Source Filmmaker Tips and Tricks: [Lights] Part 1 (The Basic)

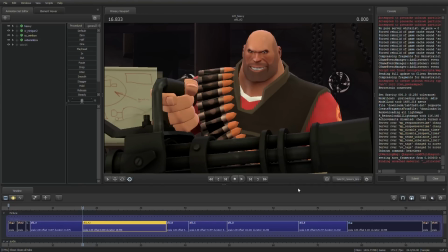0:04 Hey there everybody, Herostrain here. Today I'm bringing you something quite a bit different from what I've ever done before. Today I'm going to give you my tips and tricks when it comes to lighting in Source Filmmaker.
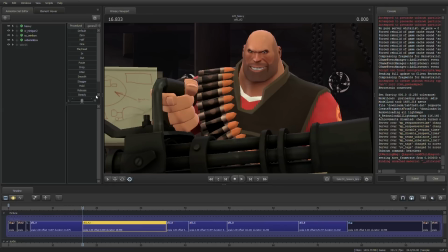0:18 So, first thing you got to notice about these shots is that I'm going to be working with Meet the Heavy, and the first thing you need to notice is that the lighting is everywhere almost all at once.
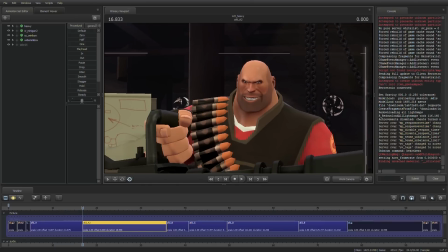0:32 So if we enter the work camera here and we move around a little bit,
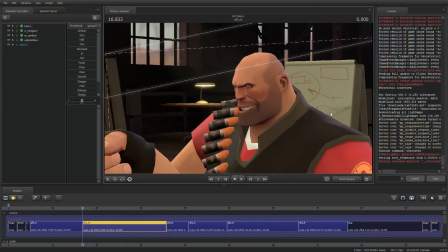0:36 you can see that there is a light source coming from behind the heavy, as you can see this line here.
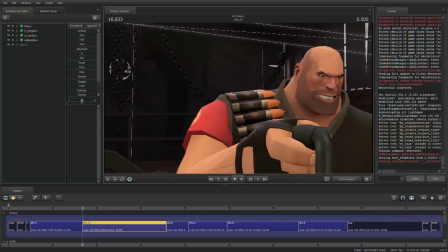0:44 And I believe that's the basic for the basic lighting for any model, any of the TF2 models that are coming.
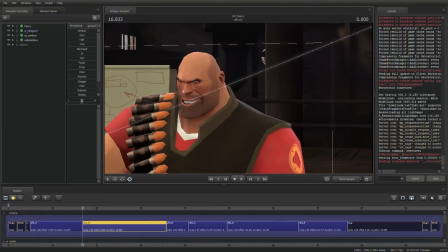0:51 Like in the material files, you'll see that they have
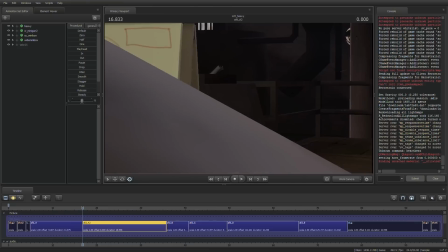0:56 these special lighting formats that they use.
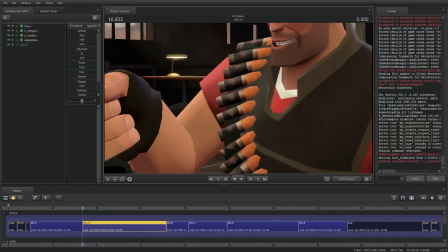1:02 And you got to keep those in consideration whenever you're lighting a full scene.
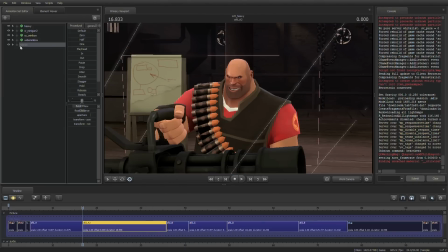1:07 So the first thing you need to do, or the first thing you should consider doing, is creating a new camera.
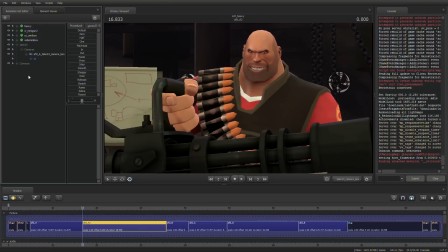1:13 So I'm going to create a new camera. And here's actually what I'm going to do. I'm going to go to the motion editor. I'm going to copy the samples and then select our new camera and paste the samples
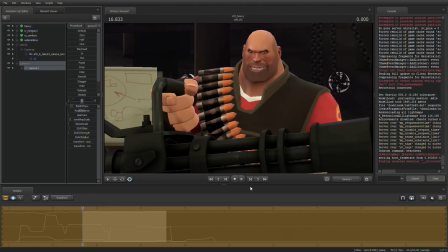1:24 in there so that our new camera will be a copy of the other one. So from here, usually for any shot that I work with, I bring the tone map scale down to default.
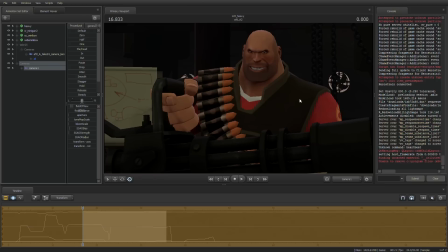1:38 This will make everything darker and it'll give you more room to put in your lights.
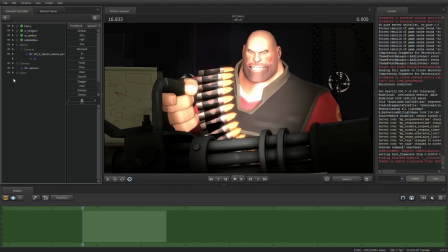1:44 So I'm gonna add the first light.
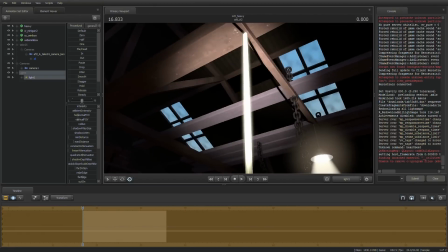1:49 And the first thing you should know about lighting is that you need to make sure that you put your lights where actual lights are.
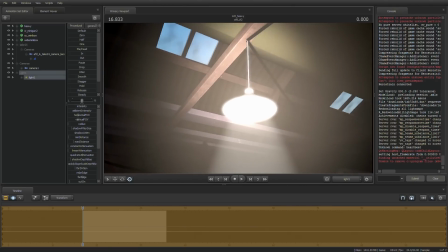1:55 So see this light up here? I'm gonna use this as a reference point for our first light.
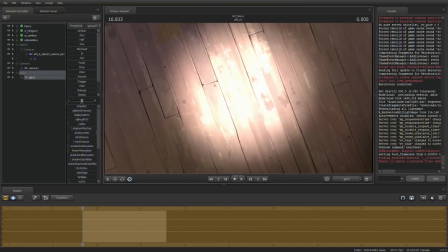2:00 Point it, bring it up to the spot nearer than farther from where I want to go.
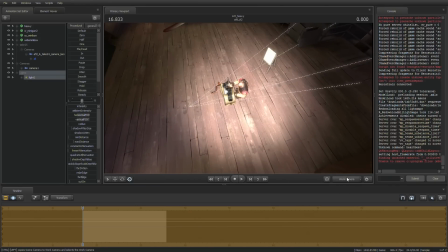2:06 Expand the light as much as I can. Point it at the heavy so that you can ensure that he's getting the light.
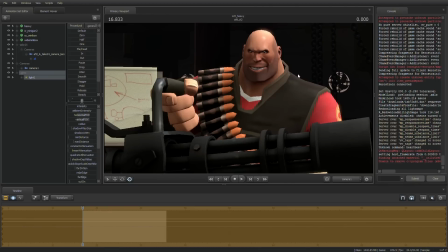2:13 And then you can see here already the scene is becoming a little bit more than what it was before. So I'm going to bring the shadow filter size all the way down.
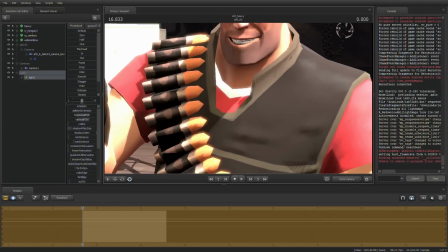2:24 Now when you bring shadow filter size that low, you'll see it creates a crap ton of pixels in the shadows.
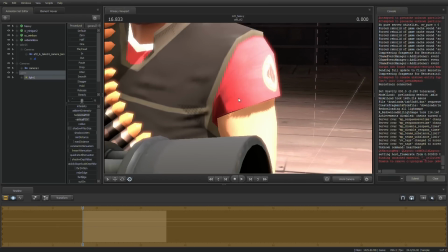2:32 Now you can fix this by bringing up the shadow map scale in the SFM launch options,
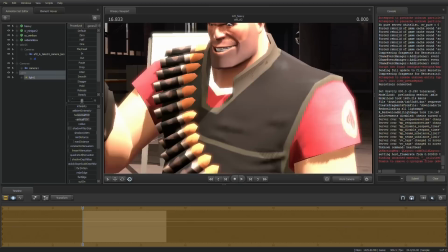2:39 but that can bring your hardware down a few notches.
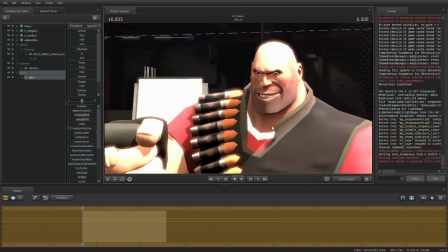2:44 It's kind of difficult for it to run such dense shadow maps.
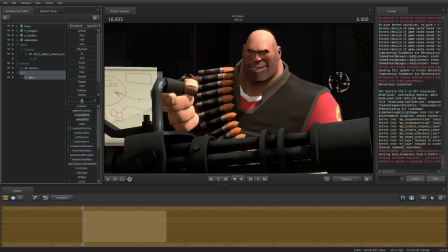2:48 So what I do is I bring the radius up a little bit, if not a lot. Usually it's a lot, but in close proximities you want to keep it down low. So what the radius does, it doesn't make any change to the scene as you see here in the motion editor,
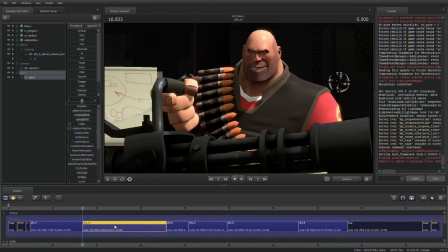3:05 but if we switch to the clip editor and we check on the progressive refinement setting, you got to make sure that's on, and you also want to bring the progressive refinement up. I usually use 128 by 128. It's a nice round number to work with. And make sure subpixel jitter AA is also on.
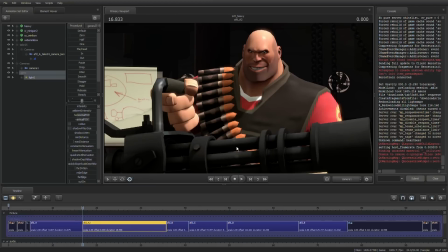3:24 That helps out with the final look, and you can already see those shadows are very smooth and they look quite significantly better than what we used to have. If you can even consider what we used to have anything.
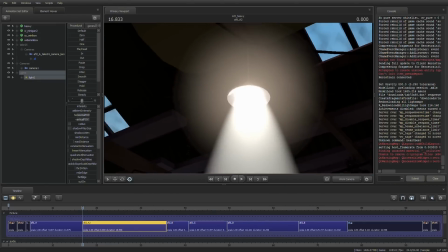3:39 So then, now we have our light in there, but you see the scene is overly orange.
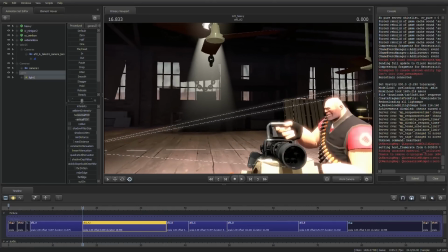3:44 There's a lot of browns and reds, but it's basically an orange scene.
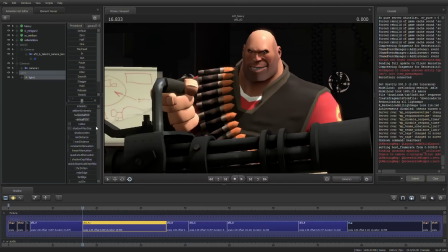3:49 And this white light doesn't quite bring that feel. So we're just gonna bring the blue down just a little bit.
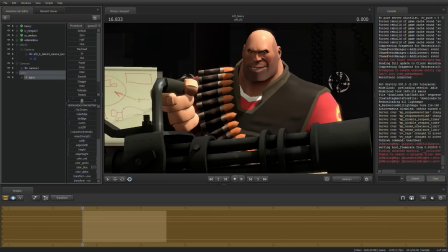3:57 Gotta be in the motion editor. Gotta bring the blue down, and then the green comes down too. But we just want to get that to a nice balance so we get an orange light rather than a white one, because white lights are fairly uncommon.
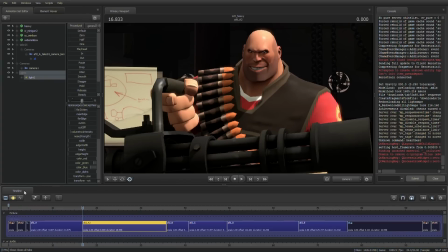4:13 So then we set our scene to render again, and it's looking pretty good so far, but the light isn't adding enough depth to him.
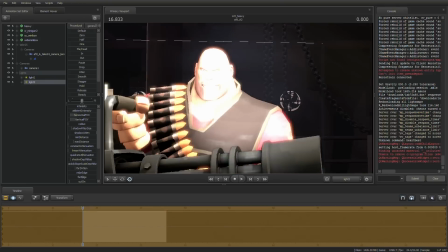4:22 So we're gonna add a new light, and we're gonna bring it down below the ground.
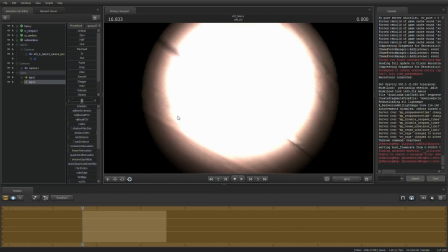4:28 You can't see him right here, but if you disable the shadows on your light
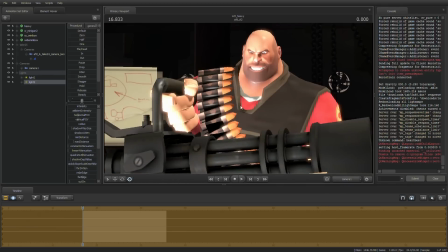4:34 and then look at our scene, you can see that the light is on him, and that's what we want.
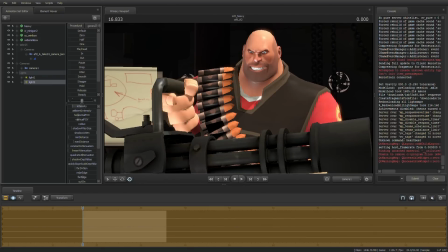4:39 So I'm gonna bring the intensity of the light almost down to zero,
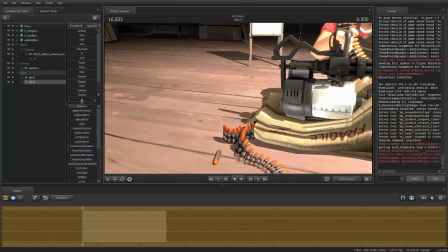4:46 and that will give you the effect that the light is bouncing off the floor and back into the heavy, because light is really bouncy.
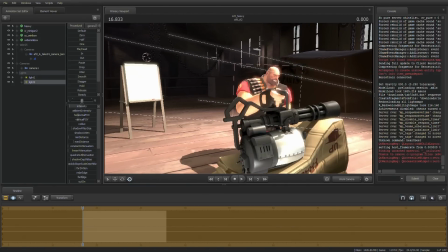4:53 It goes from place to place. It bounces off objects and into our eyes. so it bounces off the floor and back into the heavy into our eyes.
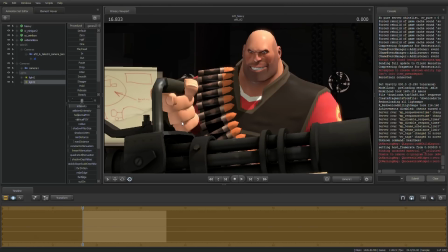5:02 And since it's bouncing off the floor, off the heavy, that's two bounces, the light becomes much less intense. So the light coming off the floor is going to be a lot less intense unless otherwise specified, like if there's a light on the floor, you know, a specific light showing on the floor.
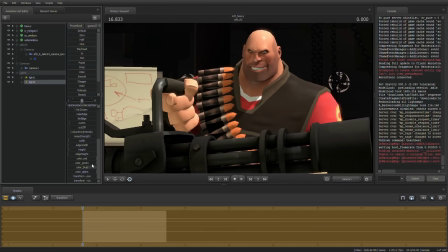5:19 So we bring that down, and we also want to make sure that the light is a bit stronger in color than the original one. Not always will you need to do this, but it does add something to this scene in particular.
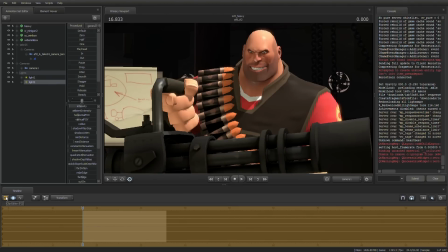5:32 Just fiddle with the lighting, fiddle with everything that you can to make sure that that heavy is underlit.
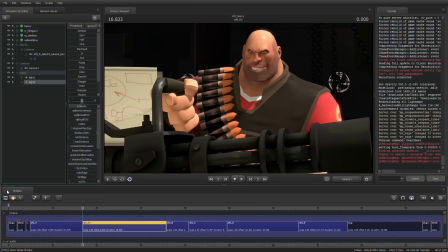5:41 So now we have two lights lighting the scene, and it's looking pretty good so far. Now we need one more light under this circumstance.
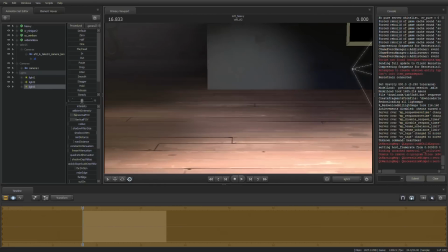5:49 And we're gonna bring it right behind him. We're gonna take it pretty far away.
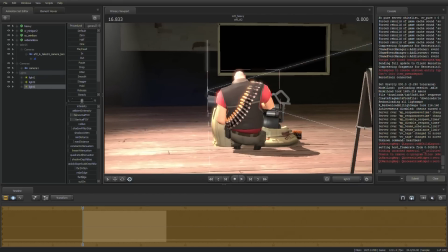5:57 And then we wanna zoom in on him so that just the camera area is actually showing.
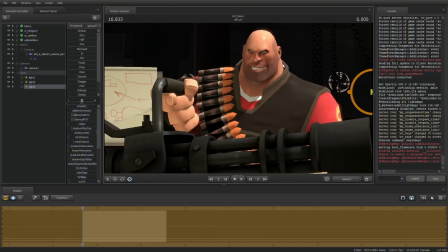6:03 So now we have our light behind him. You can see it's making a little difference right there on his neck, but you know, that's not much. So we're gonna bring the intensity up a little bit, bringing the shadow filter size all the way down, and I'm gonna bring the radius to maximum because this light is rim light.
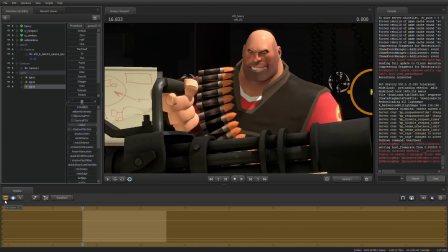6:20 It's not really supposed to be super intense or super thick.
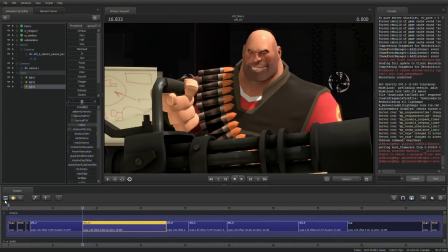6:24 So what bringing the radius up does, it fills out the light.
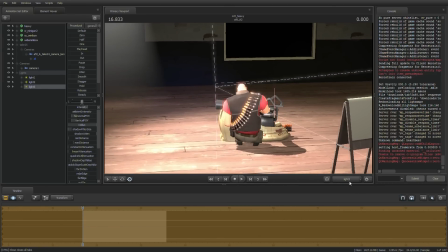6:30 So what radius does basically is, with it completely off, the light,
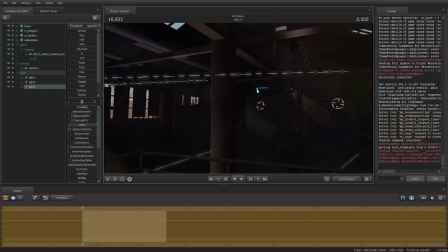6:35 as you can see, is one point, one infinitesimally small point in space. So what the radius does, it increases that, and when it goes into the clip editor, it'll add more of the light in the same position pointing to the same spot in a circular area to make the light bigger.
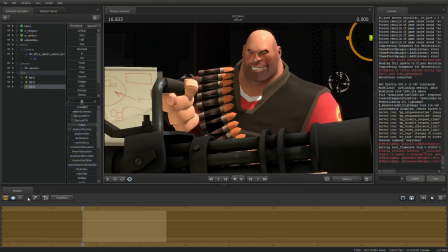6:54 So with a maximum radius, the light is very big and it'll fill the area out and dim the light a little bit. The radius dims lights.
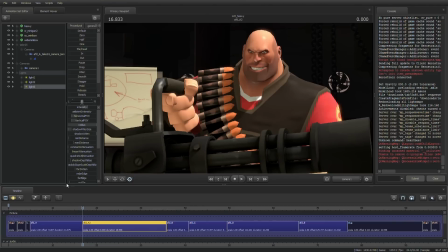7:05 So we see here the radius on his neck is looking okay, but we want it to be a bit more intense.
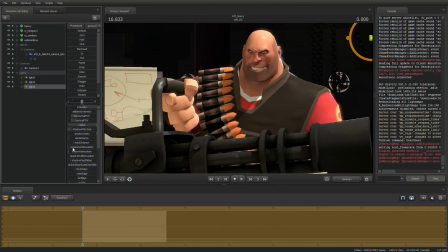7:12 So I'm actually going to bring the linear attenuation just to see where I'm hitting. So I'm going to bring the light a little higher up. And that looks, maybe, see? Yeah, I think that's about what we want.
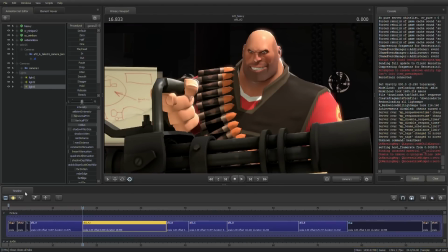7:25 We go to render. See, now the light is actually hitting his shoulder just like how we want it to, but it's too bright.
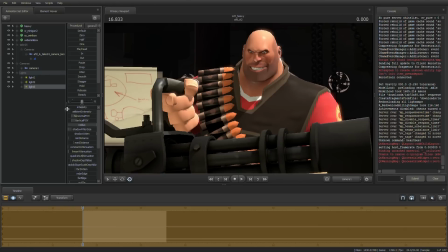7:32 So I'm going to bring the intensity back down quite a bit. See how the final looks again.
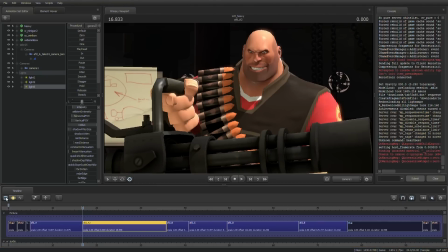7:40 Too much. Okay. So there's our rim light. So now our heavy is basically lit up just how I wanted it to be. So now you see, look at the background. Since we have the tone map scale all the way down, the background is way too dark and we need to fill that out a bit more.
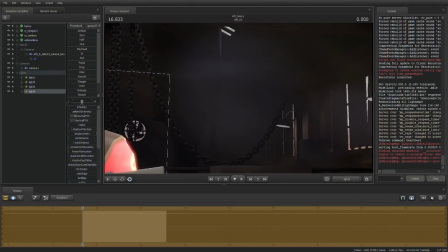7:59 So I'm gonna add another light, and I'm gonna take this one outside.
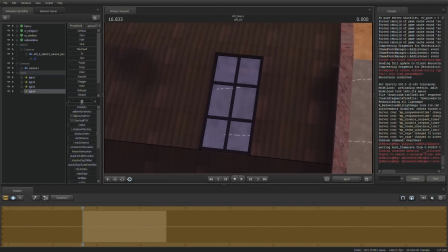8:05 See that window there? I'm gonna send this light straight through that window.
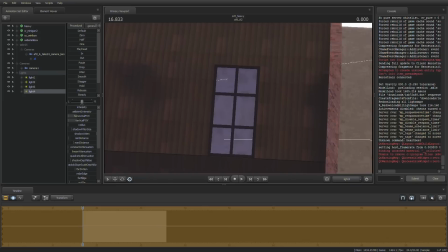8:09 And when you bring a light so far away from the map, you wanna make sure that it is tight and not like way open
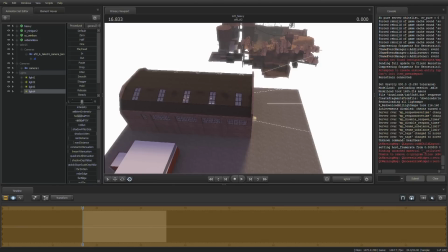8:17 like that, because that will actually disperse the shadows and make the pixels bigger.